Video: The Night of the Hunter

The Night of the Hunter, a 1955 film directed by Charles Lawton.
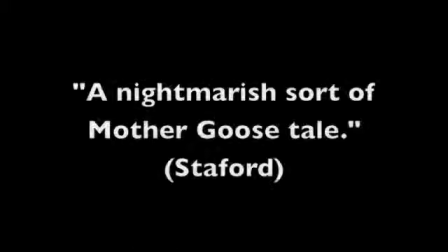0:05 The film was best explained by the director himself as a nightmarish sort of mother goosetail.
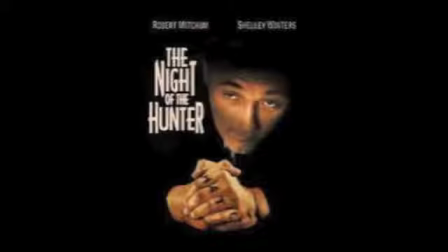0:12 After releasing the film, it didn't get the recognition it deserved until several decades later. The lack of initial success was taken hard by director Charles Lawton, and he abandoned his career as a director.
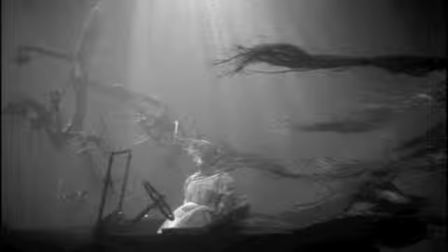0:25 However, several decades later, the film is known widely for its brilliant display of narrative techniques. The one I am going to expand on today is Familiar Image.
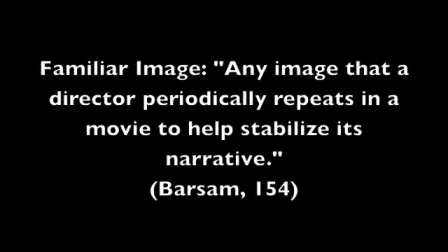0:36 Familiar Image is defined in looking at the movies as any image that a director periodically repeats in a movie to help stabilize its narrative. To continue with Familiar Image,
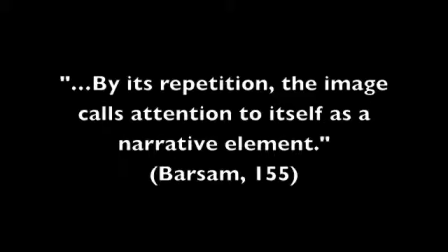0:51 it is also, by its repetition, the image calls attention to itself as a narrative element.
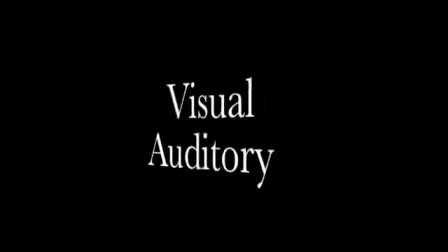0:59 Familiar Image has the ability to be both visual and auditory.
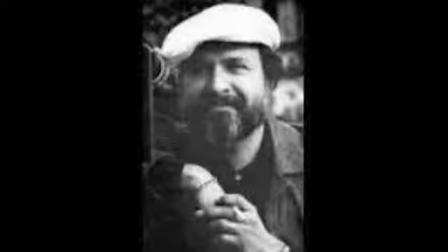1:04 We see both visual and auditory elements throughout the film thanks to the film cinematographer Stanley Cortez. Stanley Cortez was not only known for his use of lighting in the film The Night of the Hunter.
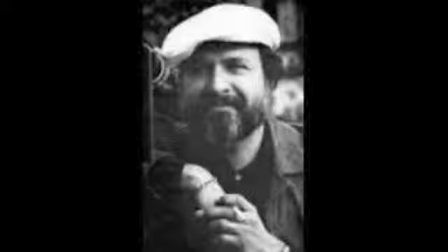1:17 Shortly after his work on the film The Night of the Hunter, he went on to work with the film The Three Faces of Eve in 1957,
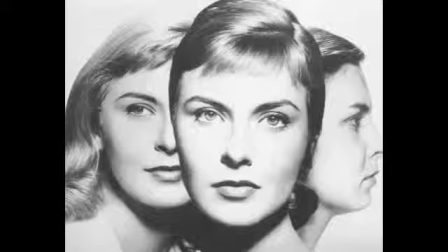1:25 where he was given the job of portraying a woman with multiple personalities using light.
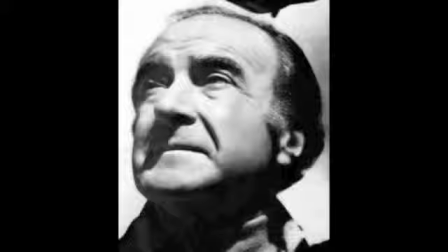1:32 Stanley Cortez does not deserve all of the credit for the film's display of lighting. He himself gives a lot of credit to the director, Charles Lawton.
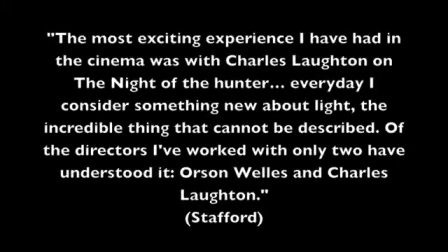1:41 In an interview, Stanley Cortez stated, The most exciting experience I have had in the cinema was with Charles Lawton on the Night of the Hunter. Every day I considered something new about life, the incredible thing that cannot be described.
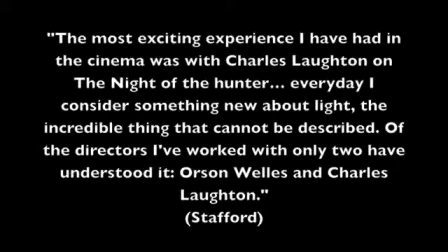1:55 Of the directors I've worked with, only two have understood it, Orson Welles and Charles Lawton.
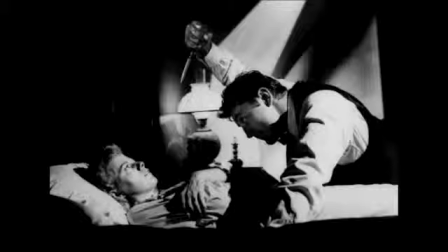2:03 The three ways that the film displayed familiar imaging was through half-lit faces, back-lit silhouettes, and the use of the hymn leaning on the everlasting arms.
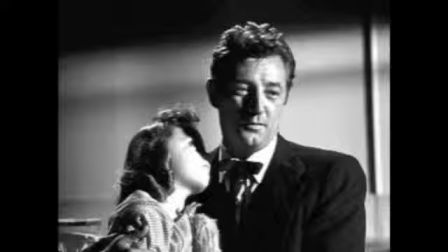2:13 First, the use of half-lit faces implies the true character of Harry Powell. The lit side displays how the majority of the community views him, a trusted preacher,
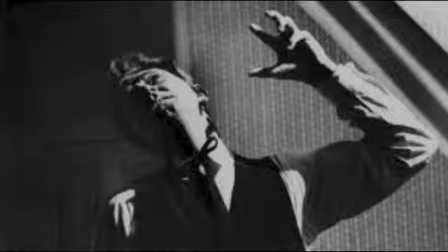2:23 whereas the side of his face left in the dark shows his mysterious wicked side that not many are able to see.
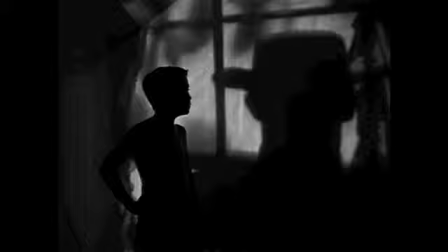2:30 Second, the backlit silhouettes is displayed throughout the film to show how deceptive, evil, and threatening this murderer is. His features and so-called charm are not present and therefore he is seen solely as a terrifying force.
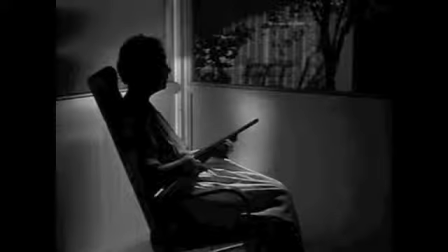2:46 These two forms of familiar imaging fall under the visual elements category.
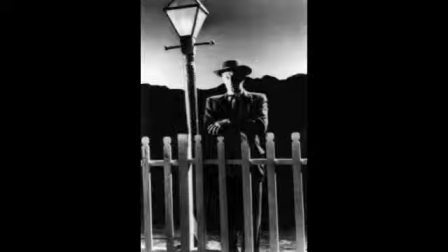2:53 Lastly, we have our auditory element, which is created through the use of the old hymn Leaning on the Everlasting Arms. This song is used as a warning to both the characters and the audience because we know that something bad is about to happen.
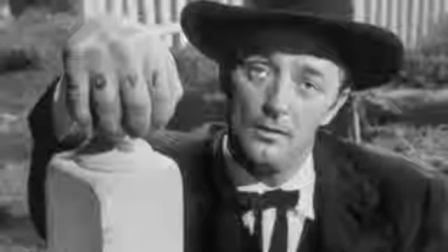3:08 After looking at these three examples, we are able to see how effective familiar imaging can be in telling a narrative.